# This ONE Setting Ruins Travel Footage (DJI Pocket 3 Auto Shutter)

If your travel footage looks jittery, harsh, or just off, it's probably not the camera. There's one setting that quietly ruins most travel videos, even on the Pocket 3, and that's shutter speed.
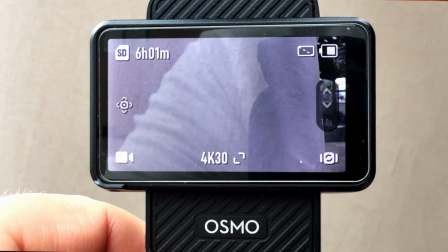(0:15)
Specifically, leaving it in fully automatic. And most people don't even realize it's happening.
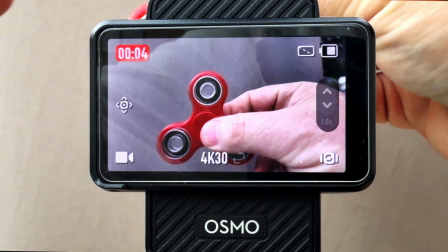(0:22)
Now, in a lot of my videos, I recommend keeping things simple, even using auto exposure. And that advice still stands. But exposure controls brightness, and shutter speed controls motion.
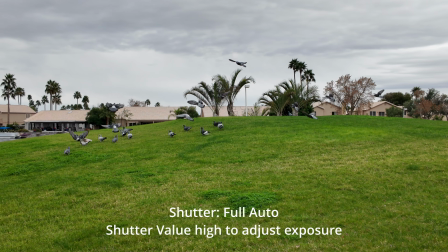(0:37)
In this clip, the shutter is in full auto mode and very high to adjust the exposure correctly for a bright day.
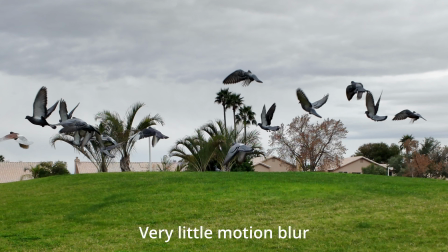(0:45)
Now, if we pause the clip, we see that the birds have very little motion blur, which can make footage look jittery.
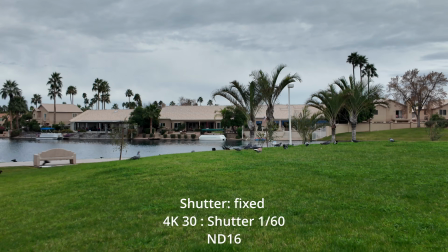(0:54)
Next, let's do the same again with a fixed shutter speed.
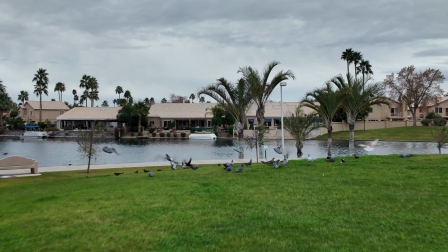(1:02)
And if we pause it again, we see that the birds now have more motion blur.
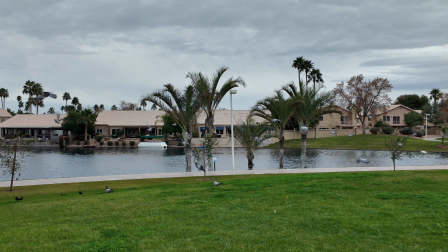(1:11)
Now, you may not realize this, but due to this motion blur, your eyes and brain see this as more natural movement.
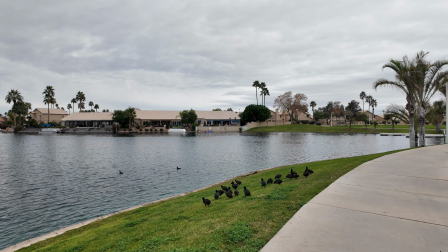(1:19)
So letting the camera decide motion is where most travel footage falls apart. Shutter speed affects how motion looks in your video. When it's left on auto, the camera constantly changes it every time the light changes.
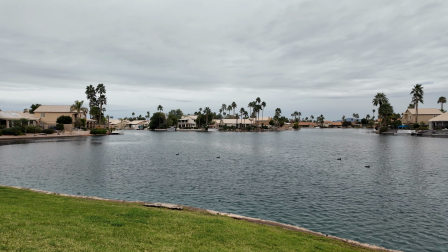(1:34)
And that's why you can get jittery pans, harsh movement,
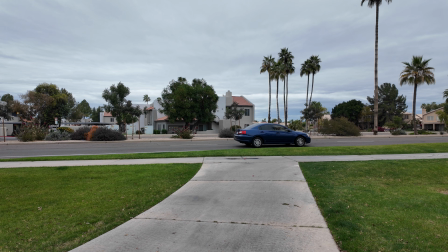(1:38)
and footage that just feels robotic or unnatural, like something's off.
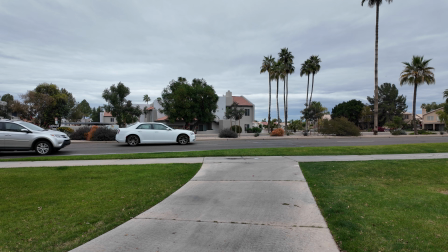(1:43)
The camera isn't broken, it's just reacting too aggressively. Now, these clips are from the same camera with the same movement. They're shot at the same frame rate, and the only difference is shutter speed.
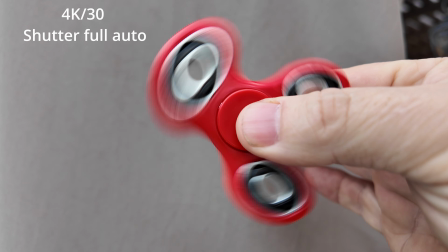(1:57)
One is fully automatic,
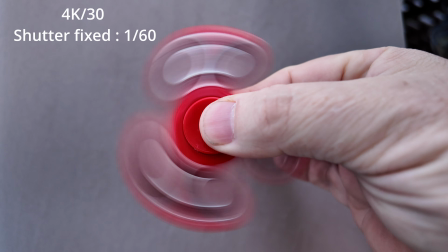(2:03)
and one is locked. It has the same camera and a completely different look and feel.
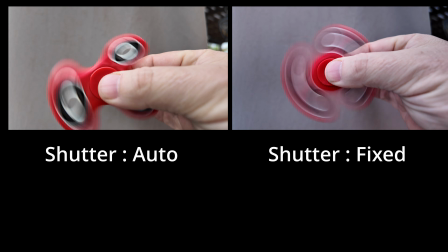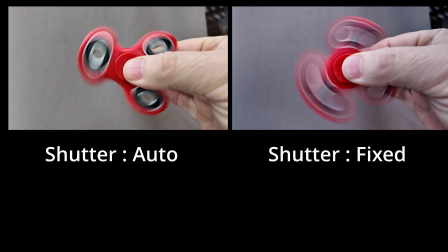One looks natural to our eye, and the other looks more jittery due to lack of motion blur. Travel footage suffers the most from this because light is constantly changing. You're moving from sun to shade, indoors to outdoors, bright streets to darker spaces.
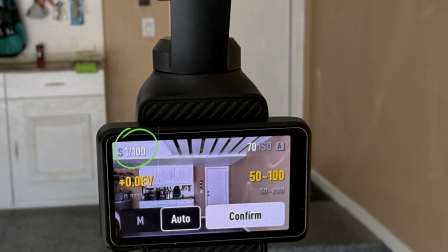(2:41)
Here we see the different shutter speeds in auto mode. This will get lower in darker areas to let more light into the sensor,
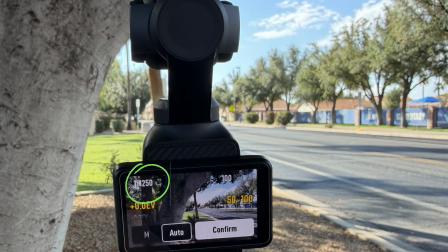(2:53)
and go a lot higher in bright areas to stop too much light entering.
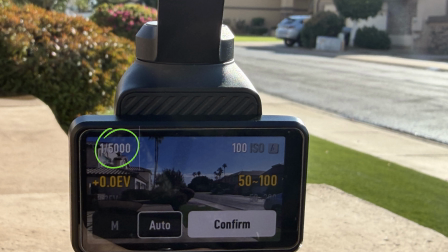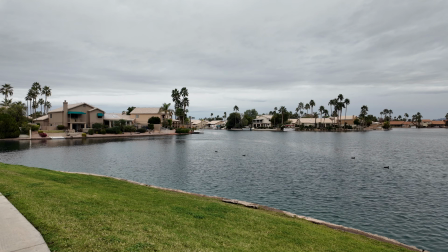(3:04)
If you don't have too much movement in your clip, this can be fine.
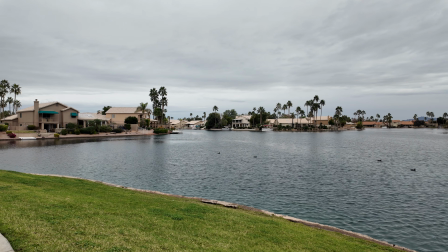(3:09)
However, if there is a lot of movement in the scene, this may be an issue, and a fixed shutter would be better.
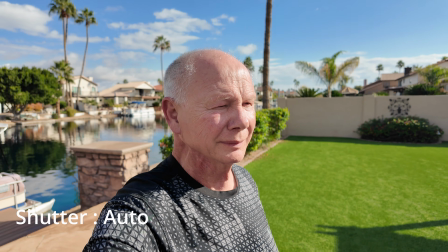(3:17)
In auto, the shutter keeps jumping around to keep the exposure stable.
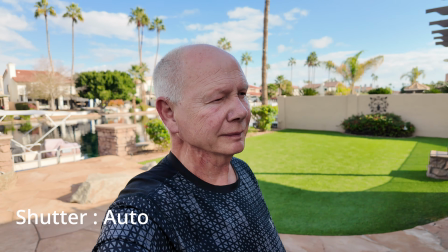(3:22)
So every clip ends up with a slightly different motion look. That's why travel videos often feel inconsistent, even when everything else feels fine.
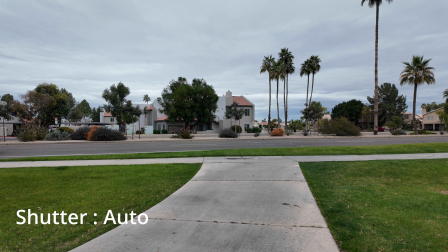(3:33)
Now, a good example of this is moving cars. In auto mode, they can look jittery. Again, if we pause the clip, we can see that they have very little motion blur.
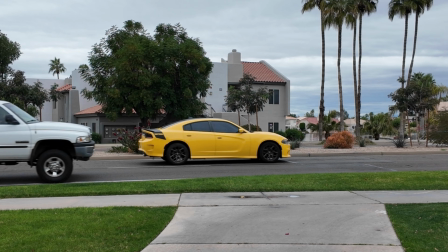But if we use a fixed shutter, we can get a more natural movement to our eye.
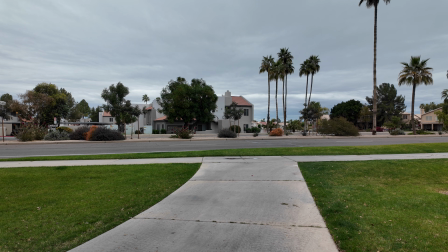(3:59)
And if we pause the clip, we see that there's more natural motion blur.